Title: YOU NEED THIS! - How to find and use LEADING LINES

All right, I just finished filming like a bunch of examples. I don't think I've ever filmed so many examples for one video and it's because I love this topic. Also, do you guys like my little dad sunglass things? Anyways, most of us know how to kind of place our subjects, get our settings right, make sure the lighting looks pretty decent, but a lot of people forget about the background. And now this isn't a how to make your background look good video, but we're gonna talk about leading lines. But as you get better as a filmmaker, you start looking at more than just the thing that you're filming.
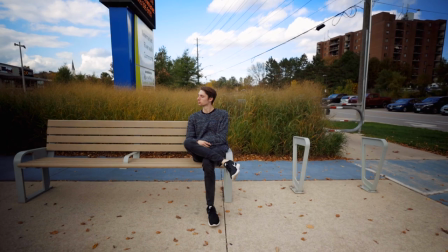(0:53)
You start looking at the whole image and what's going on in the background.
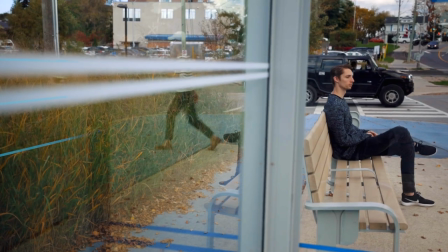(0:57)
How can you manipulate that background, that environment better to kind of draw the viewer's attention and just make it look cool. And I know I've talked about this one before, but I just think it's such a cool thing that you can do and it's so easy, it doesn't cost you any money. Anybody can do it pretty much at any time. Not only does it make your shots look super cinematic and really cool, but it plays a really vital role in leading the audience's attention to where you want them to be looking. So quick little recap,
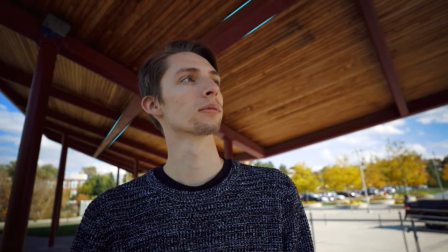(1:27)
leading lines are a compositional technique where you're using lines in the background to direct the viewer's attention to your subject, hopefully. How do we find them? They're literally everywhere, like everywhere.
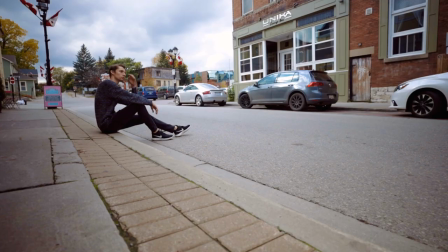(1:39)
Buildings, wood, brick, ceilings, roads, curbs, benches, paint on the ground, anything can be a leading line. Even right now, I have some leading lines going on here.
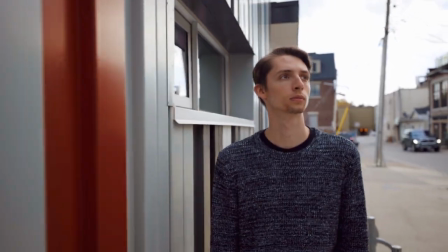(1:52)
Leading lines are literally everywhere and it's really just a question of are you gonna use them or not.
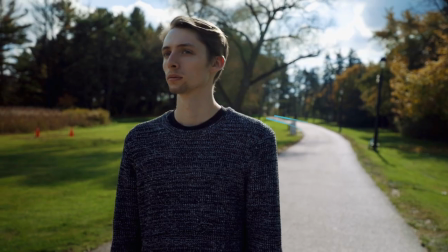(1:58)
Even something like a pathway can be used as a leading line. They don't have to be perfect straight lines.
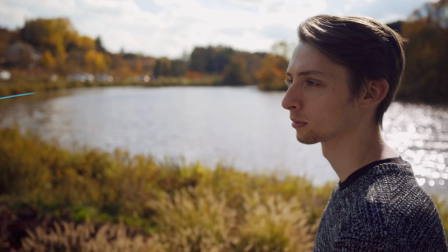(2:04)
So really, there's just so many options for this technique. But the big question is how the heck do you actually use them? It's actually fairly easy to find them, but it's a lot harder I think to use them and to use them well. But there's two things that you can keep in mind when you're looking at leading lines and how to use them.
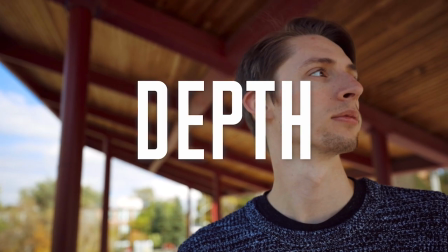(2:24)
And the first one is depth, and the second one is pointing to your subject. And first let's look at depth. So instead of just having a flat background, let's say it's a wall, instead of having just that wall being flat in the background, which still has kind of lines like this in the background right now,
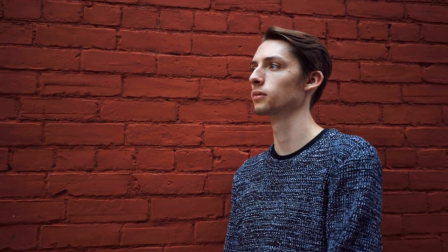(2:40)
there's lines. All you have to do is kind of go off to the side a little bit and all of a sudden there's like
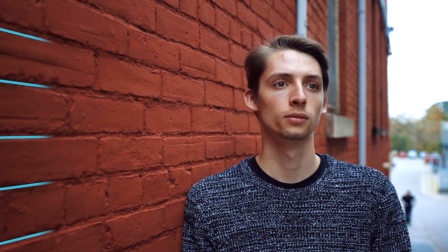(2:45)
all these lines that you can use to really build that depth in the image. You could use the lines just kind of flat, but with this way, when you go off to the side a little bit, you get this really nice perspective,
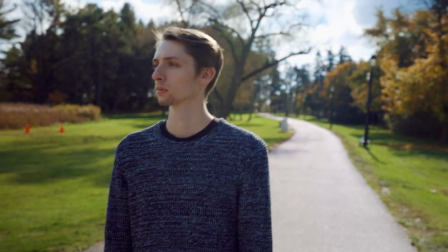(2:57)
this foreground and background and just this sense of depth like the image just keeps on going forever.
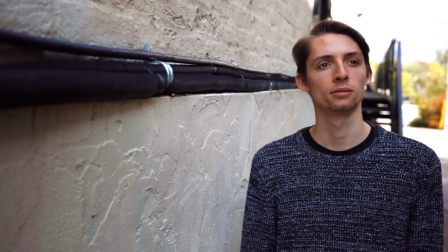(3:04)
I just love how sharp the subject looks and then the background kind of just blurs off into the distance. It's a really cool look and just looks cinematic in my opinion. And notice here when you're looking at the wall flat you basically have no depth.
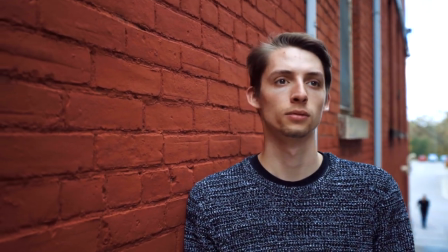(3:18)
And as you start moving around to the side you're starting to get a lot of depth. But then when you go too far you kind of lose that depth again.
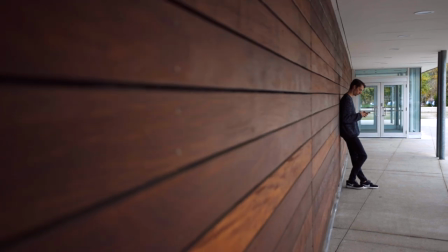(3:26)
You can't see the lines anymore and you're losing some of that depth. So you need to find kind of that sweet spot and usually I find it somewhere around like 45 degrees or a little bit less when you're pointing at those lines kind of a little bit from the side.
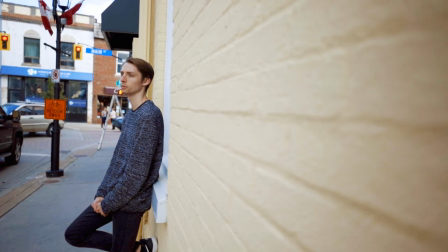(3:39)
That's when you really get these nice lines that you can then use to build that depth in your image and it just looks incredible. And pro tip here, lens choice can really intensify or weaken these lines.
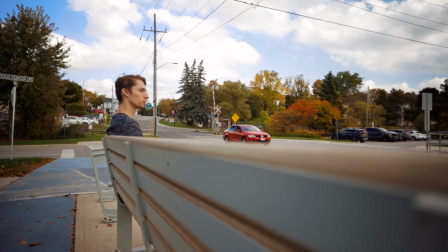(3:52)
So if you use something like a 16 mil, the lines are gonna be really like dramatic, almost overly dramatic.
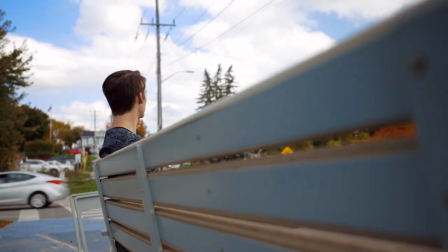(3:58)
And then a 35mm has this a little bit more subtle look. I think it looks a little bit better in these cases. And then if you use something like a zoom lens, you would actually kind of completely lose that depth with those lines.
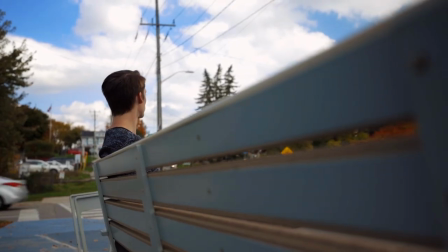(4:10)
They would just kind of look like lines, but you wouldn't see that depth with a really zoomed in lens.
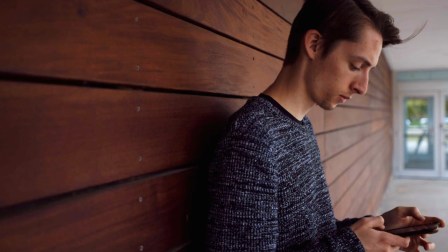(4:15)
So I prefer at around 24 to 35mm. I think that's when the lines really shine and just look really cool.
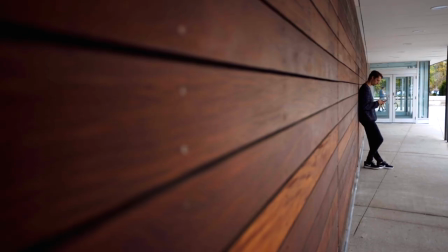(4:22)
They're not overly dramatic and they're not too weak that you can't even see them anymore. So use those leading lines to get some really nice depth in your shots. And then number two, pointing to your subject. And this is probably the most important thing with leading lines.
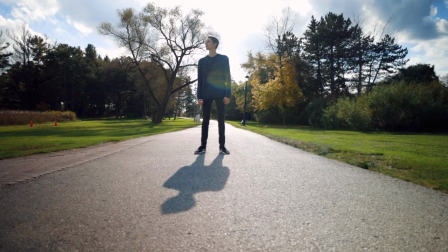(4:37)
Now this doesn't mean that the lines have to stop and end at your subject. You can use lines in so many different ways to lead the viewer's attention.
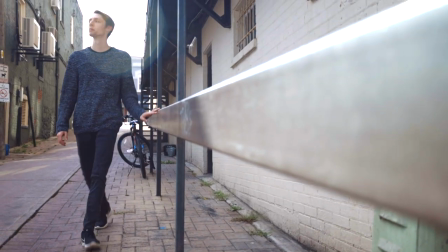(4:45)
They can point, they can intersect your subject, or just kind of generally guide the viewer's attention to a certain direction where your subject is placed. And I guess the question is, what part of your subject do you point at? Do you point at the eyes or the face or at their body? And I don't think there's really a right or wrong answer here. You can pretty much do whatever you feel is right. But there are times when the line is a little bit too prominent, a little bit too strong,
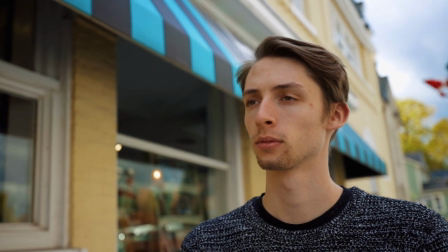(5:11)
and placing it somewhere like at the eye level, it can kind of look like there's a spike going through their eye and it kind of looks weird. So you need to watch out for that, but literally you can experiment and just try and see what works best for you. It's really gonna depend on your location, your environment, and also how you're placing your subject. But remember, the leading lines do not have to point exactly at your subject. They can just kind of guide the direction of where the viewer should be looking. And a lot of times, it's literally the difference between just a few steps or angling it a little bit different, going higher or lower. That can change dramatically the look of the lines and where they're pointing or how they're pointing at your subject or if they're pointing at your subject at all.
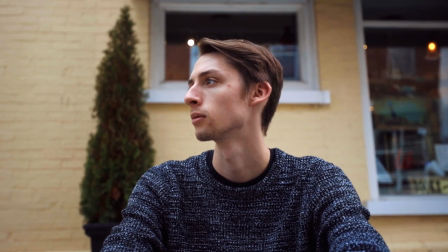(5:52)
As I was doing these examples, I was just finding lines everywhere, and then if I spent a little bit more time in a little spot,
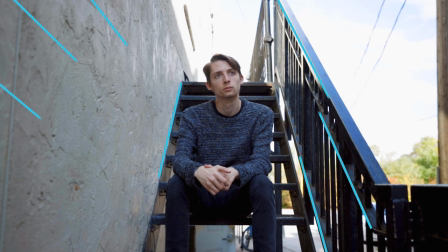(5:59)
I was finding all these really cool ways to find lines and how to use them. So, sometimes you just need to spend an extra minute and actually look around, find out what other cool shots you can do in that spot, and that's really where some of the magic comes out. And yeah, some of my favorite shots were just, you know, I was kinda like, I don't know what else to shoot in this spot, but I'm gonna keep looking for some different angles and I've found some really cool ones like this one of Matt on the stairs.
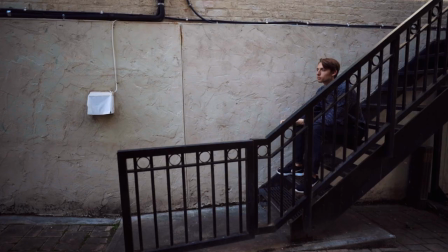(6:25)
I don't know, I just really like this shot even though it's just him sitting on these stairs. There's just something so satisfying about leading lines. I don't know, maybe I'm OCD or something like that, but I just love how clean and nice they look. And not only do they make your footage look more cinematic, it creates that depth and it just points at your subject which is the key thing in the end when you're doing your composition.
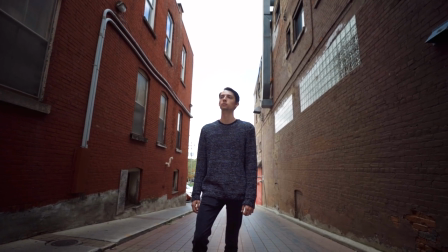(6:49)
So next time you're out filming, I really think you should look around, find those lines,
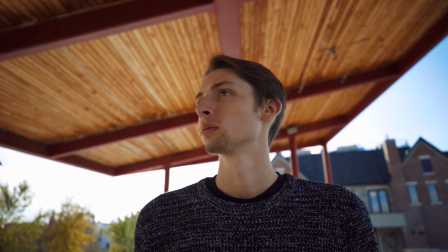(6:54)
and figure out how you can use them to build that depth and point at your subject. Yeah, I think it's gonna pay off. All right, I think we're on the same page now with leading lines. I love them, you hopefully love them too. Yeah, I hope you enjoyed this video. Hit that like button, subscribe to the channel, and I'll see you guys in the next one. Bye.
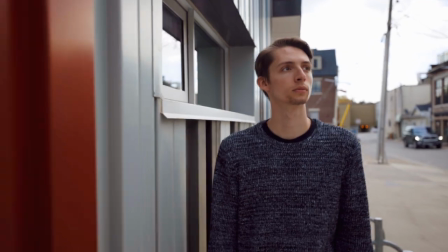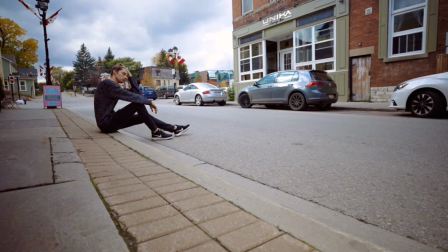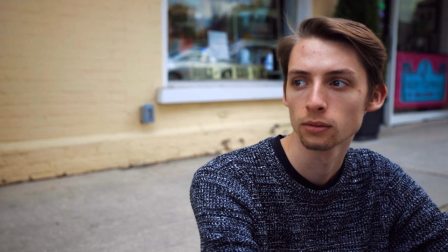That wasn't so bad, right? pretty easy.